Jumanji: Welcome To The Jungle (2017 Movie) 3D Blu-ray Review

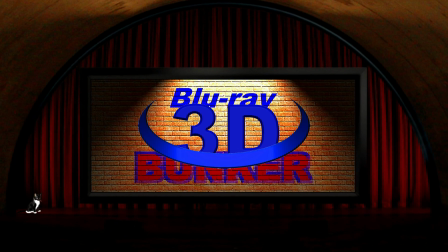[0:07]
Hello, and welcome to the 3D Blu-ray bunker.
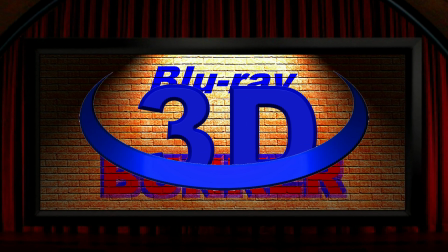[0:10]
This is where I look exclusively at films on 3D Blu-ray, not to do a movie review, but to focus almost entirely on the 3D, with just a short word at the end about the film itself.
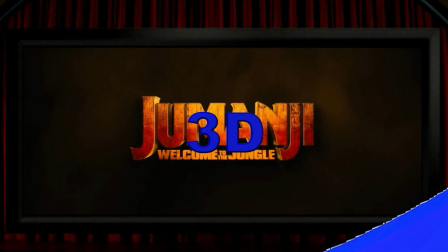[0:19]
And this time I'm looking at Jumanji Welcome to the Jungle. It's got an aspect ratio of 2.39 to 1, and it was post-converted into 3D. So the title alone might set off alarm bells for 3D fans because as good as a jungle setting can look in 3D,
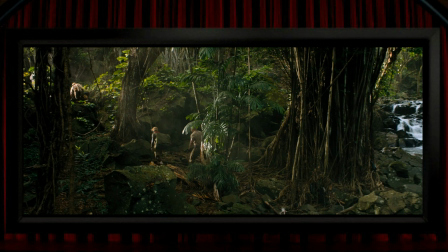[0:36]
when that's post-converted 3D there are plenty of chances for it to look bad due to the difficulty of converting dense foliage into realistic and correct 3D.
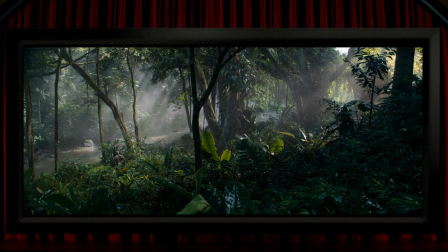[0:45]
So on the whole I was quite pleasantly surprised that it frequently doesn't look actively bad and as often as not they do manage to get a reasonable 3D effect working.
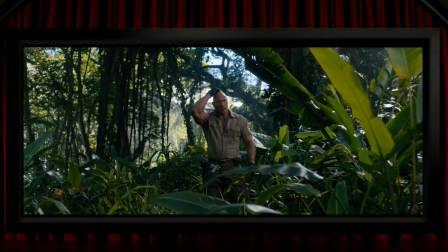[0:54]
This stuff is at its best when there are large leaves in the foreground and ideally the camera is static or only moving very slowly.
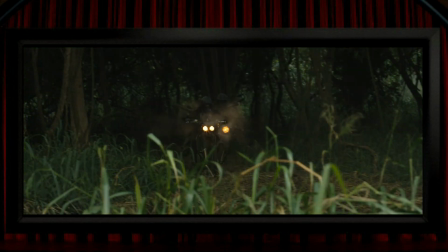[1:02]
So these shots, whilst they're definitely not stunning pieces of 3D, they certainly work well enough and help to create a feeling of space.
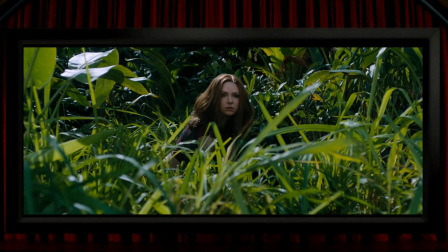[1:10]
Even when the plant life is a bit more dense and complex, they still do an okay job of creating a genuine feeling of stereo depth, and in doing so I think they do manage to put a bit more atmosphere into the view than you'd get in 2D. On the whole, then, the problems that I'd have expected to see with converting this stuff into 3D look to have been fairly well handled,
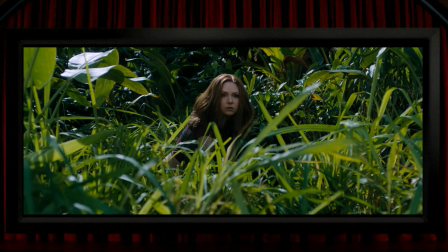[1:29]
and I think this all benefits from being in 3D rather than suffers from it, which is what I'd have thought must have been a concern of everyone involved when they started to think about post-converting this one. Having said that, some of those foliage problems do rear their head from time to time, and when they do, it is a bit nasty.
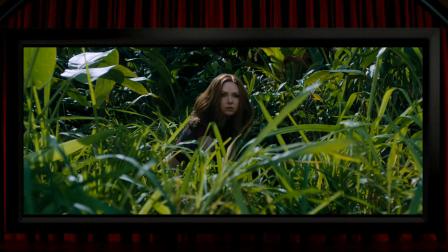[1:46]
So before we even get to the jungle, there's a fairly classic example of how bad it can look when the camera moves past the tree
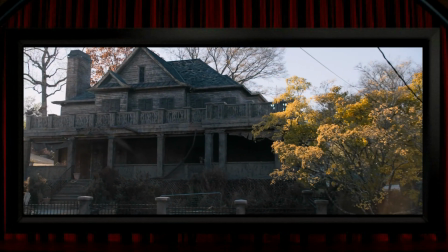[1:52]
here and this looks awful with wildly incorrect depth information on show.
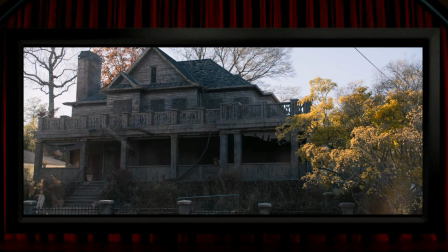[1:57]
This would probably be virtually impossible to convert well so there's no shame in the way it turned out but this kind of thing does stand out like a sore thumb and draws attention to itself in a way that it's definitely not supposed to. There are a few moments like this in the jungle too and again I think it's at its worst when the camera moves past tree leaves.
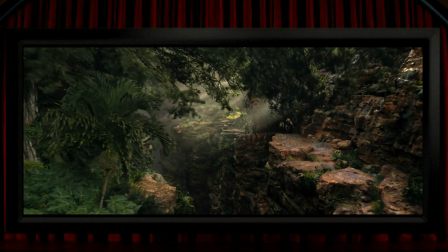[2:16]
If the camera was static, you'd maybe get away with post-converting views like this into just about acceptable level.
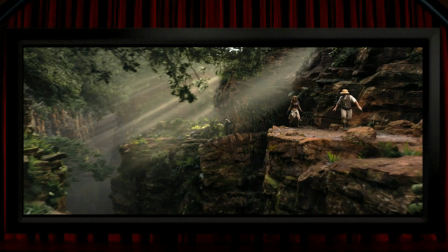[2:23]
But with a dynamic camera, it is a recipe for disaster.
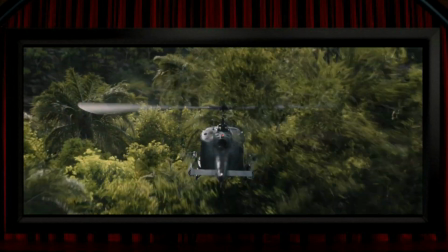[2:27]
There is a shot with a load of leaves that does work in this bit with the helicopter, and I suspect that's because they're presumably digital leaves,
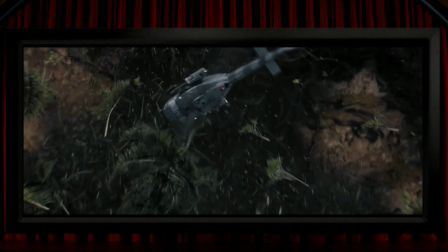[2:34]
so either rendered in native 3D or more probably just much easier to control and overlay separately. The only other error that I thought really stood out was the reflection on this Land Rover's windscreen.
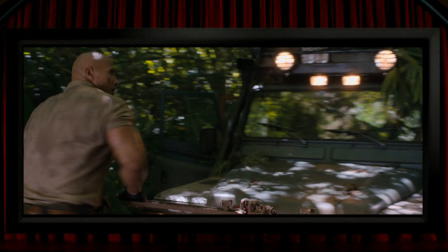[2:45]
A reflection should obviously be somewhere behind the surface that it's reflecting off, so when a conversion puts it in the same 3D space as the surface, your brain just kind of screams that something's not right. I know none of this really matters, and I'm not for a moment saying it spoils the film,
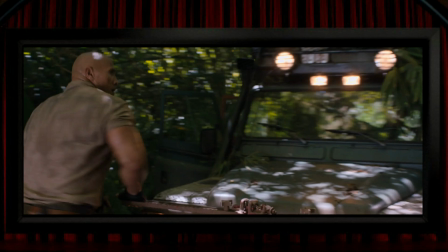[3:02]
but incorrect 3D is something that can somehow feel like it's an affront to the natural order of things, much more so I think than a bad special effect or something like that. Something I'll always mention, even if no one cares, is when films throw in that silly binocular shot,
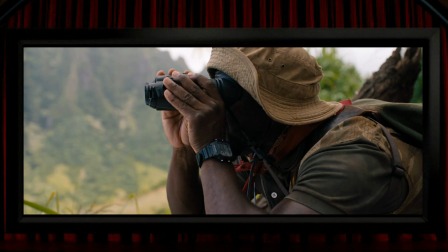[3:17]
and it's worse when 3D films do it because the view through binoculars is hyper-stereo,
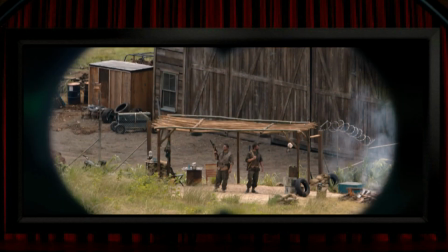[3:22]
but unsurprisingly this film scores zero out of two by having that incorrect figure of eight view as well as a very much non-hyper-stereo view through it. With post-converted films, generally speaking, I think you can always find several shots that look as if they were staged with 3D in mind,
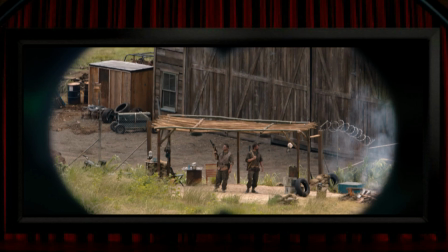[3:39]
and others where it looks like they weren't thinking about it at all.
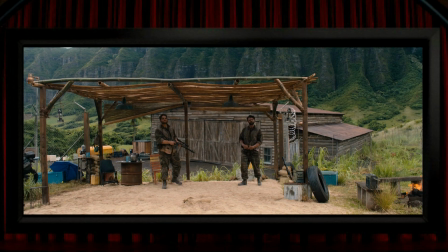[3:43]
So for the former, there are a lot of structures and compositions that I think are absolutely good for a nice 3D view.
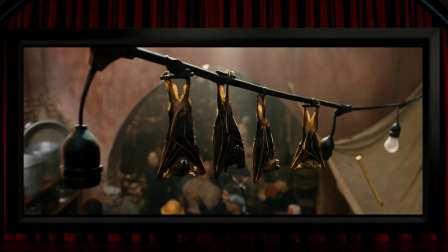[3:50]
The bats hanging down in the foreground here, for example, and a lovely long corridor that could stretch a nice long way back into the screen.
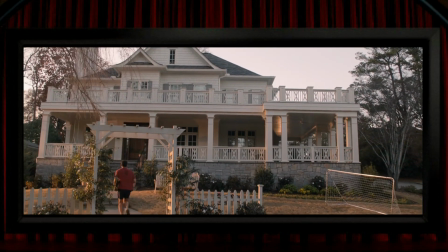[3:58]
And when he runs through the little frame in front of the house, although I think it would have been better from a 3D point of view if the camera had followed him through it.
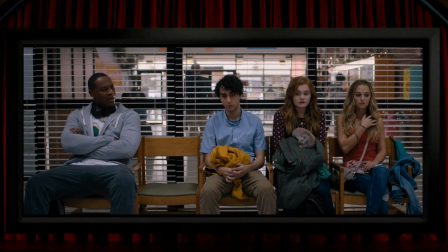[4:06]
Sometimes the 3D feels more relevant, like when the kids are in detention.
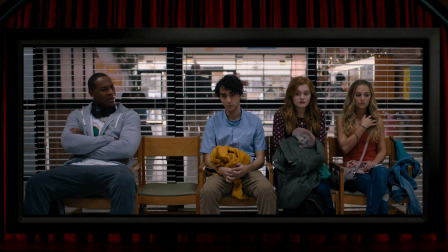[4:11]
Those blinds behind them do help to place them in a separate space from the freedom beyond them, so it's a nicely effective use of 3D. It's not 3D eye candy by any stretch, but it's dramatically pleasing 3D nonetheless.
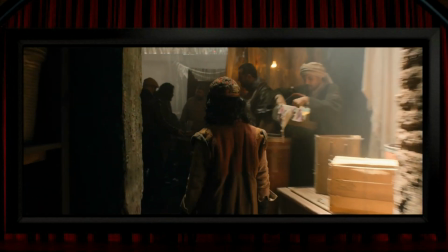[4:25]
And there's another nice moment where the 3D helps to draw us into the scene along with the characters as we follow someone through some nice 3D framing.
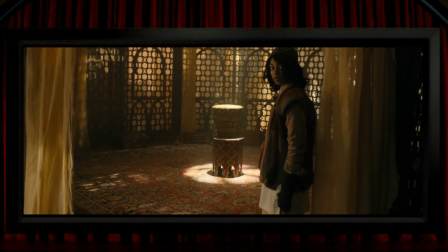[4:33]
On the other hand, there are times when you do wonder how much thought was given to 3D while it was being filmed.
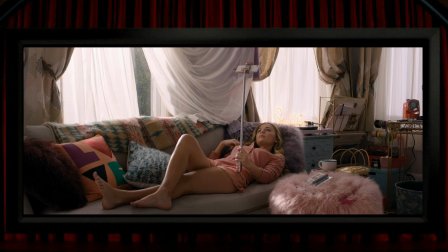[4:38]
So, for example, here's a girl with a selfie stick. So if you're making a 3D movie and someone's holding one of these ego rods, there's maybe a fairly obvious way to film it, but that's not what's done here. And perhaps they were just avoiding being obvious, and if so, fair enough.
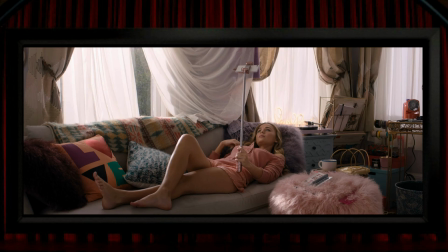[4:56]
But I'd have thought it would have been irresistible to poke this thing out of the screen and have it invade our space, which would be in keeping with what these sticks are all about. And another example is snakes.
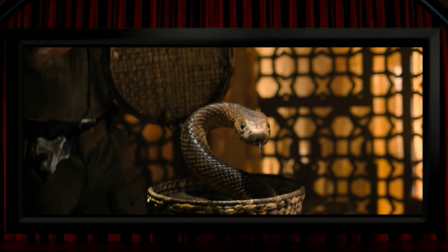[5:07]
We've seen these in 3D films before, being used in obvious ways, but the ones that appear here never do what you might expect them to. On the other hand, and this could perhaps be seen as an example of how creative and forward thinking the film's use of 3D is,
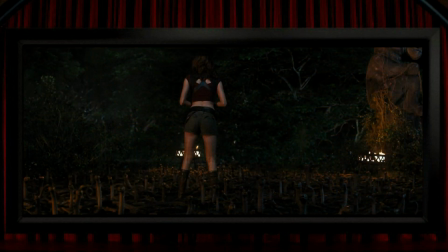[5:22]
there is an excellent shot of a nest of snakes not doing the obvious pop-out thing, but here in a low-down shot they're all rising up and each of them is sitting in its own 3D space. This is really good 3D and I think it's my favourite 3D shot in the whole film.
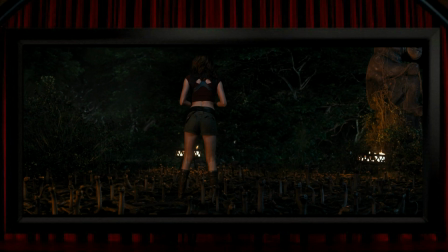[5:37]
I just can't put my finger on why, but for some reason I hardly noticed this the first time I watched the film. I think I've said many times before that those low-down views across a flat plane are one of my favourite types of 3D view,
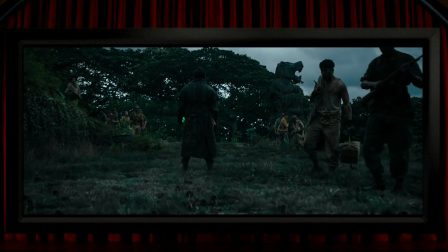[5:50]
and there's another really nice one, made better still by the way the camera slowly tracks forwards and finishing with the bird emerging from behind.
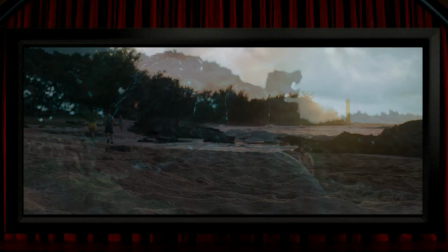[5:57]
There's another nice example of that low down view across a flat plane at the beginning of the film along this beach and I especially
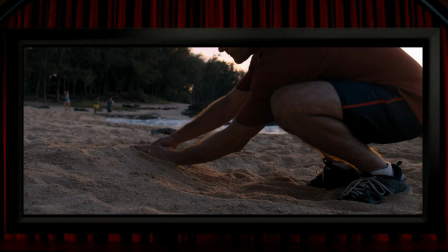[6:04]
like this one as the 3D places focus on the foreground as the shot progresses and this is where the thing that kicks off the story is found.
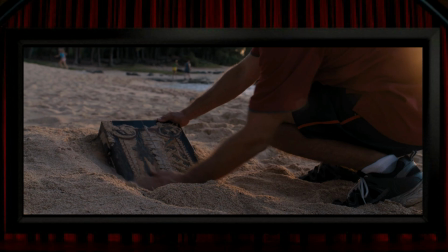[6:11]
So that's all some nicely effective 3D although it is fair to say that the 3D in this film is never particularly strong and by that I don't mean that the film doesn't have any great pop-out moments, although it definitely doesn't, but just that the strength of the 3D is mostly quite subdued.
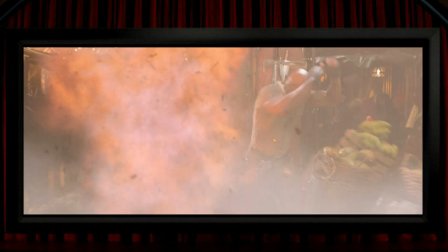[6:28]
There are one or two very brief moments when there's a debris blast, where a few bits and pieces maybe emerge a small way out of the screen,
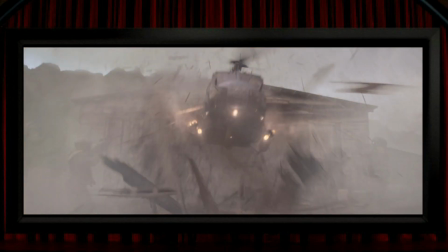[6:35]
but not really in any way to get excited about. Not much of the film does intrude into negative parallax, but there is the odd moment when something story-related does jut a little way out towards us,
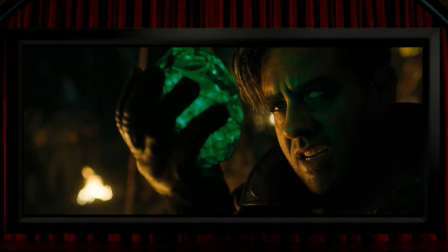[6:45]
like the jewel here, which is a specific story item, or the Jumanji box itself, which is very obviously an important story item,
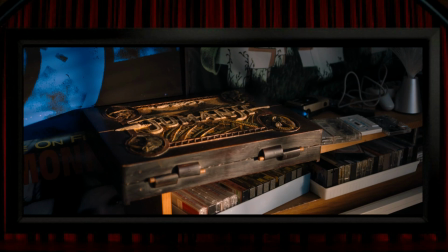[6:53]
so it's nice to see these put solidly into noticeable 3D space, even if it is very gentle and not as in your face as you might want it to be.
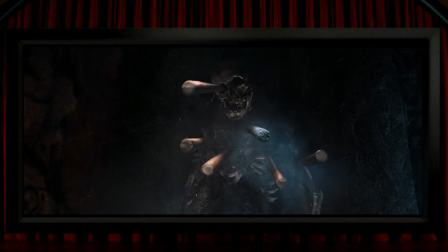[7:01]
Maybe one of the best popping moments is the back end of some spears here, which are in a shot that's held for long enough to have some fun with,
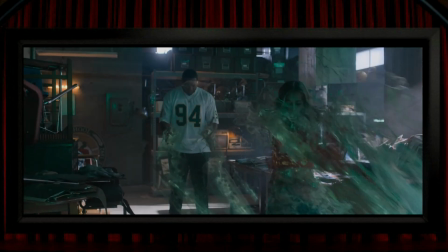[7:08]
or there's also the point at which the characters are transferred into the game with this sort of stretched disintegration effect and it's another one
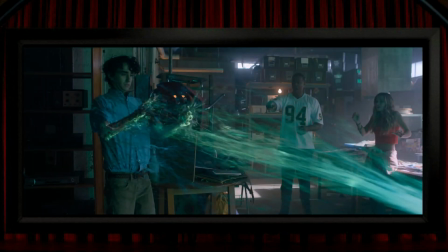[7:16]
of the film's stronger 3D moments and going the other way into the screen rather than out of it there's a nice piece of 3D when they revert
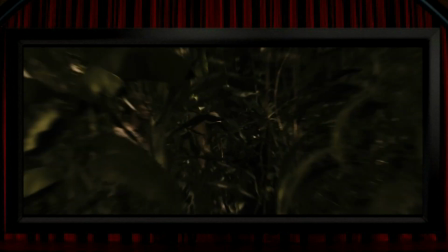[7:24]
to an in-game cut scene with a brief but very effective passage through 3D space so that shot with all the snakes was my favourite 3D
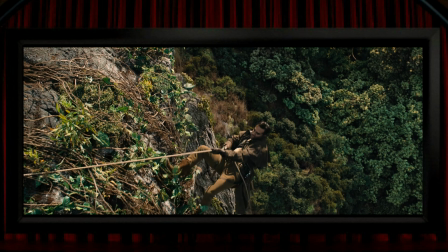[7:32]
shot in the film but there are a few others that I think challenge it one of the things 3D is superb at is emphasising the feeling of height and there are a few shots where that comes into place. This one's nice enough, although probably not as effective as it could have been,
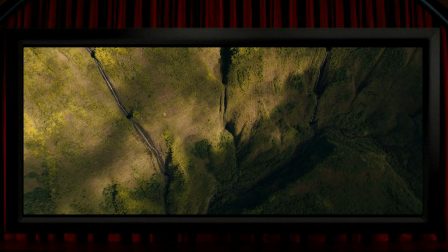[7:47]
but there are some other views down where the sensation of height and danger is very well done thanks to the 3D.
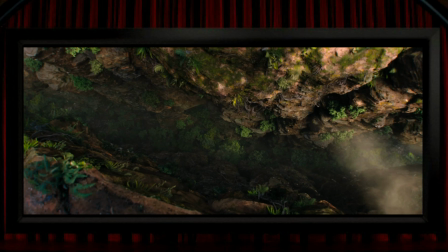[7:53]
This is properly good stuff, and I think at its best during a rock fall sequence,
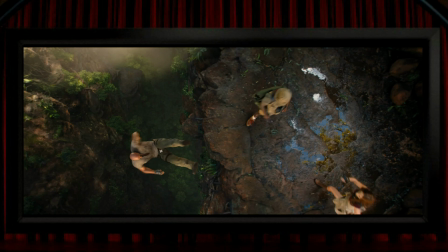[7:59]
and when you're high you never ever want to come down. These scenes are so well suited to 3D,
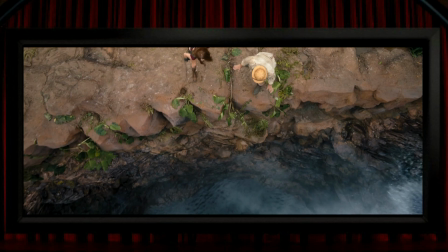[8:05]
and it's good to see them make the most of these views with the effect really working wonders to make the shot work far better than it ever could in 2D. On the whole, I'd call this a competent but unexciting 3D conversion.